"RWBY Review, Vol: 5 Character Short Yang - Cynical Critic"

Bumblebee confirmed! Ricardo confirms Bumblebee! And then the video ends. And that's the end of the character short, Yang, and... Yes! Finally!
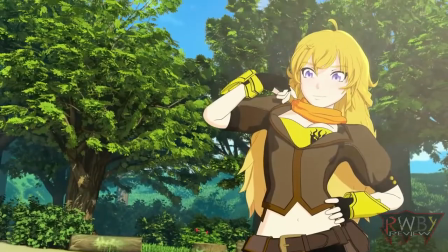(4:24)
A good one! And no, I'm not being biased towards my waifu. My last Best and Worst character video should have confirmed that.
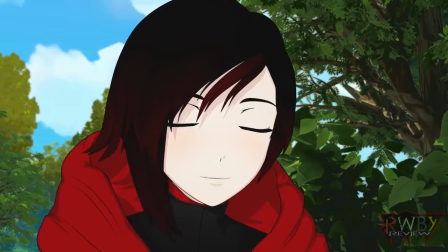(4:30)
This short was genuinely good, and there are a variety of reasons for that. Like from the fight, to the character interactions, to their development.
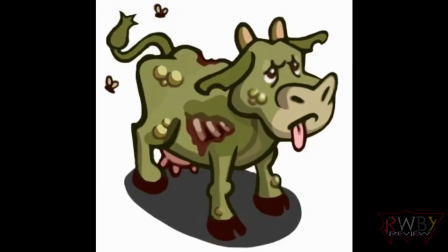(4:38)
It was all, like a stake for a man who's afraid of mad cow disease, really well done.
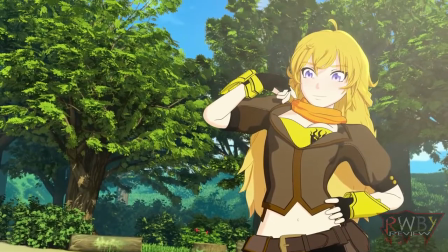(4:43)
But, as you should know, when it comes to me, as great as something might be, if it failed at something, I've got to point it out.
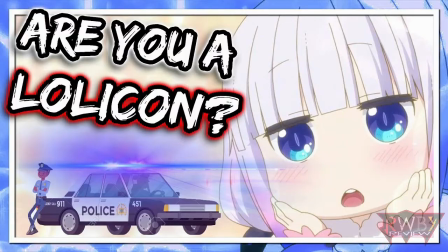(4:49)
I'm like your mom when it comes to your life choices, when it comes to your taste in women, and when are you going to get a real job? When I'm good and ready, woman! Now go and die so I can have a house!
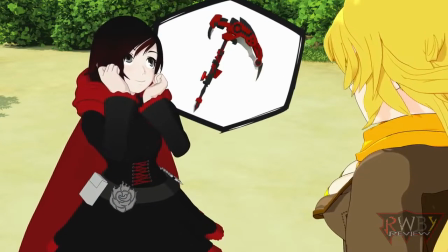(4:59)
But no, this short was good and is a great example for why you should wait and see before giving up on a season so that it can have its final say.
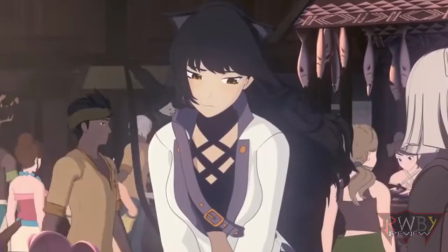(5:07)
Sure, the black short wasn't that good and was disappointing in nearly every way, but then you get an episode like this.
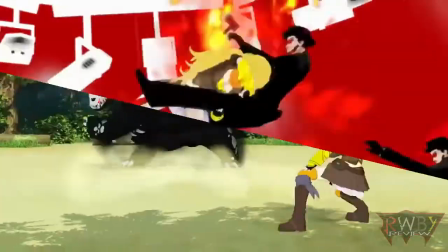(5:14)
Not only did it manage to, in a way, reflect its trailer, but it also stood out as its own story. Again, a great start to the season. Wait for it. Which is why it just breaks my little heart.
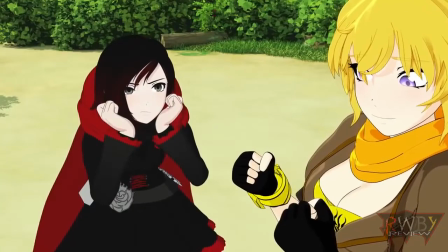(5:25)
There it is. To say again, it felt a little too short. Now, that's not to say that it was, because each of the past shorts have been as long as the trailers themselves.
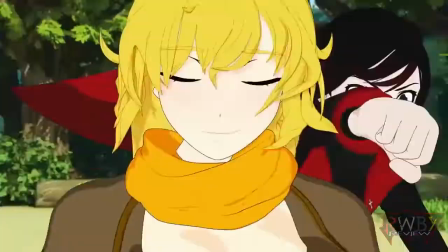(5:35)
The issue arises with the structures of each. Weiss's was the best.
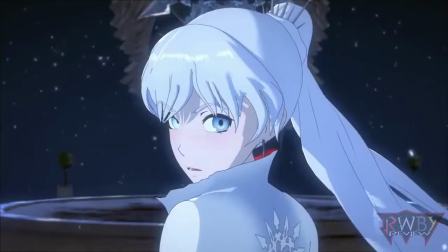(5:38)
Understanding what helped was having a subtle, slow start that then gradually built to a large action set piece,
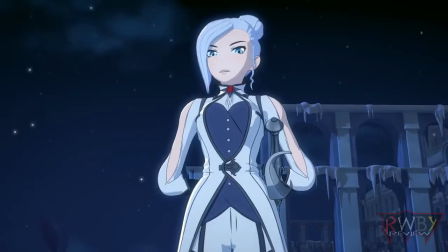(5:45)
all the while introducing interesting character elements, either through the interactions of the characters or from the song.
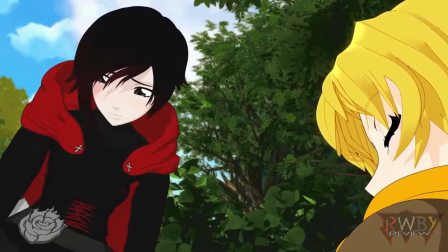(5:51)
However, in nearly each of these, the start in each were slow, but it failed in one way or another to obtain that atmosphere that the others were dripping with.
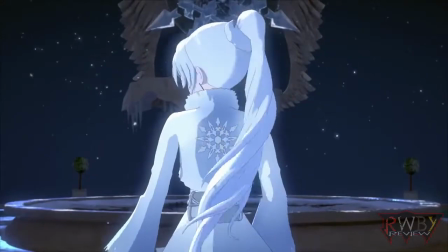(6:00)
Voice is new to start not only with its signature music, but was non-verbal almost through the entire video,
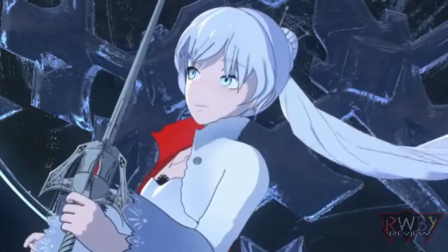(6:06)
relying on minute facial cues and background clues instead.
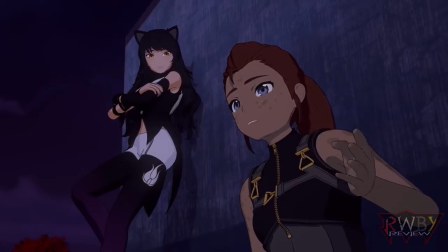(6:10)
Blake's is where it faltered greatly, as its general opening was soiled by too much dialogue and an action set piece that was too underwhelming.
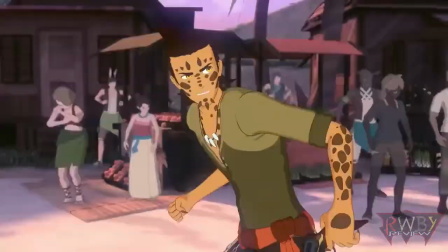(6:18)
Where the latter could have been fixed with greater focus on speed and verticality of the chase,
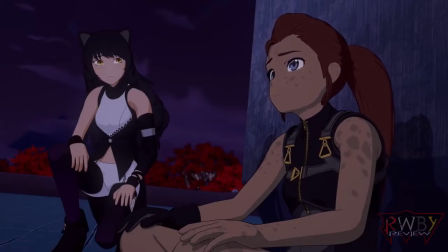(6:22)
Not much could have been done with the conversation as it was needed to communicate what had happened to Ilya and help create that link with Blake.
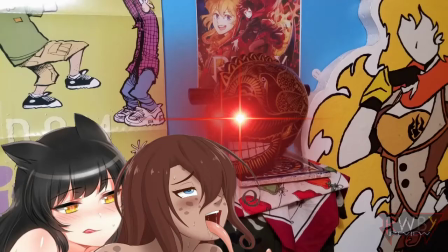(6:31)
A link I am very interested in seeing visually. Yang short is where it pretty much failed altogether.
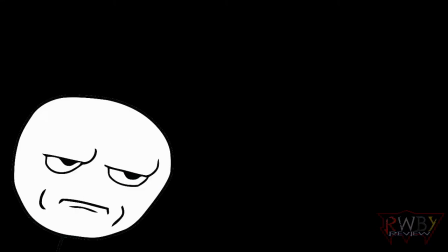(6:38)
The opening's lack of visuals might have sounded cool until you realized that it was both too short and confusing to those who weren't up to date with Ruby. And who wouldn't be up to date?
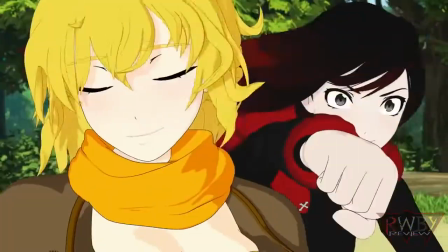(6:48)
Heretics? and then following that brief opening with an action set piece alongside dialogue was definitely a misstep.
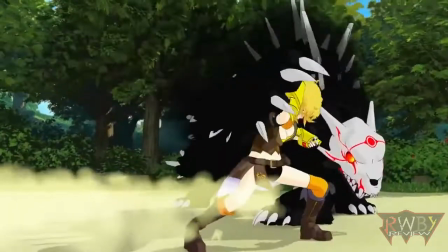(6:55)
That's not to say that the battles were bad, because actually they were really fun.
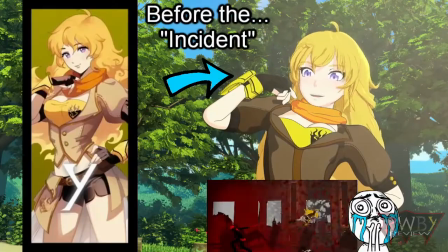(6:59)
Both seeing a younger Ruby learning to fight, as well as our original Yang, was an interesting scene and a breath of fresh air.
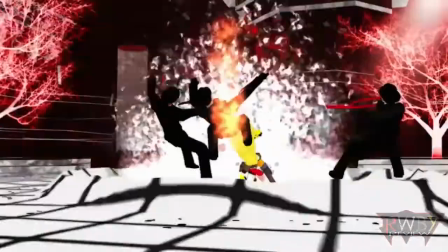(7:07)
True, neither of them were able to stand up to the one in the trailer, but then again, I doubt we'll find anyone soon who would be able to hold a candle to what Mania was able to achieve.
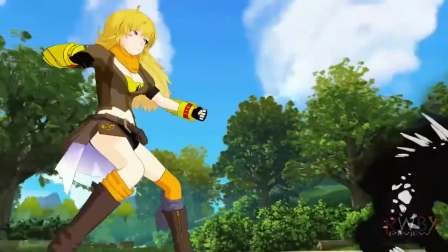(7:16)
However, this was a good try for it did manage to have some moments of speed and style. I think the only two things that really brought it down were the movements of Yang and the camera.
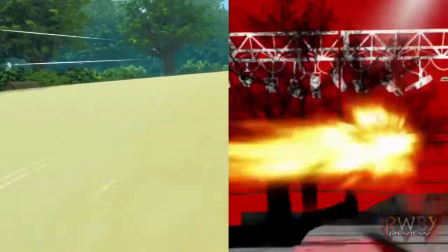(7:25)
And while Yang is certainly no speedster, the animators do seem to struggle getting her to move with the finesse and weight of her previous appearances.
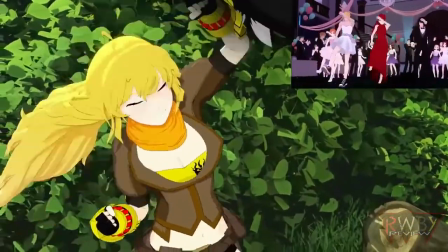(7:32)
A fight needs to be like a dance in the sense that each movement and action flows well into the next,
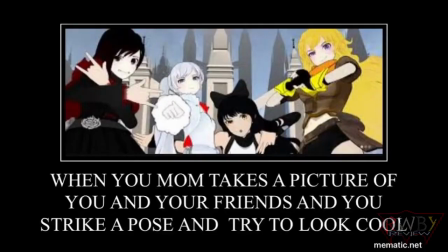(7:39)
leaving no room to, in a way, admire the moment. Because you don't know how to have fun.
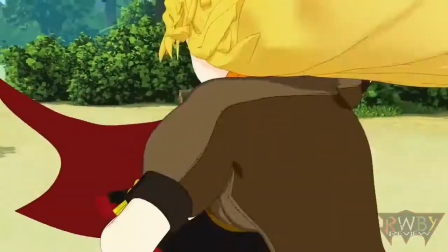(7:45)
As for the camera, being digital, it would be a lot less difficult in getting the right shot,
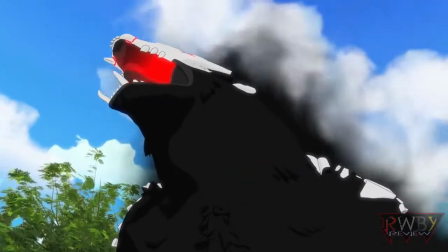(7:49)
but it still would require someone with an understanding of blending pacing with choreography.
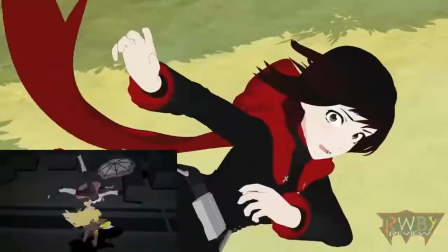(7:55)
The fight with RWBY needed to be a bit more like Yang vs. Neo, as RWBY is speed over strength, whereas the battle with the Grimm would have been vice versa.
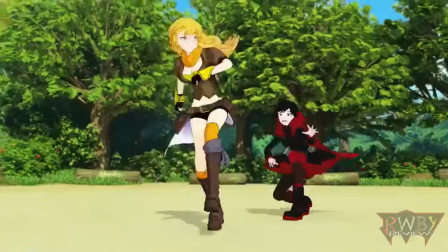(8:03)
This means that the sister scuffle should have been smooth and fast, and the Ursa urgency sharp and impactful. However, like I said, this was a good fight that re-established the relationship between Ruby and Geng and what one means to the other.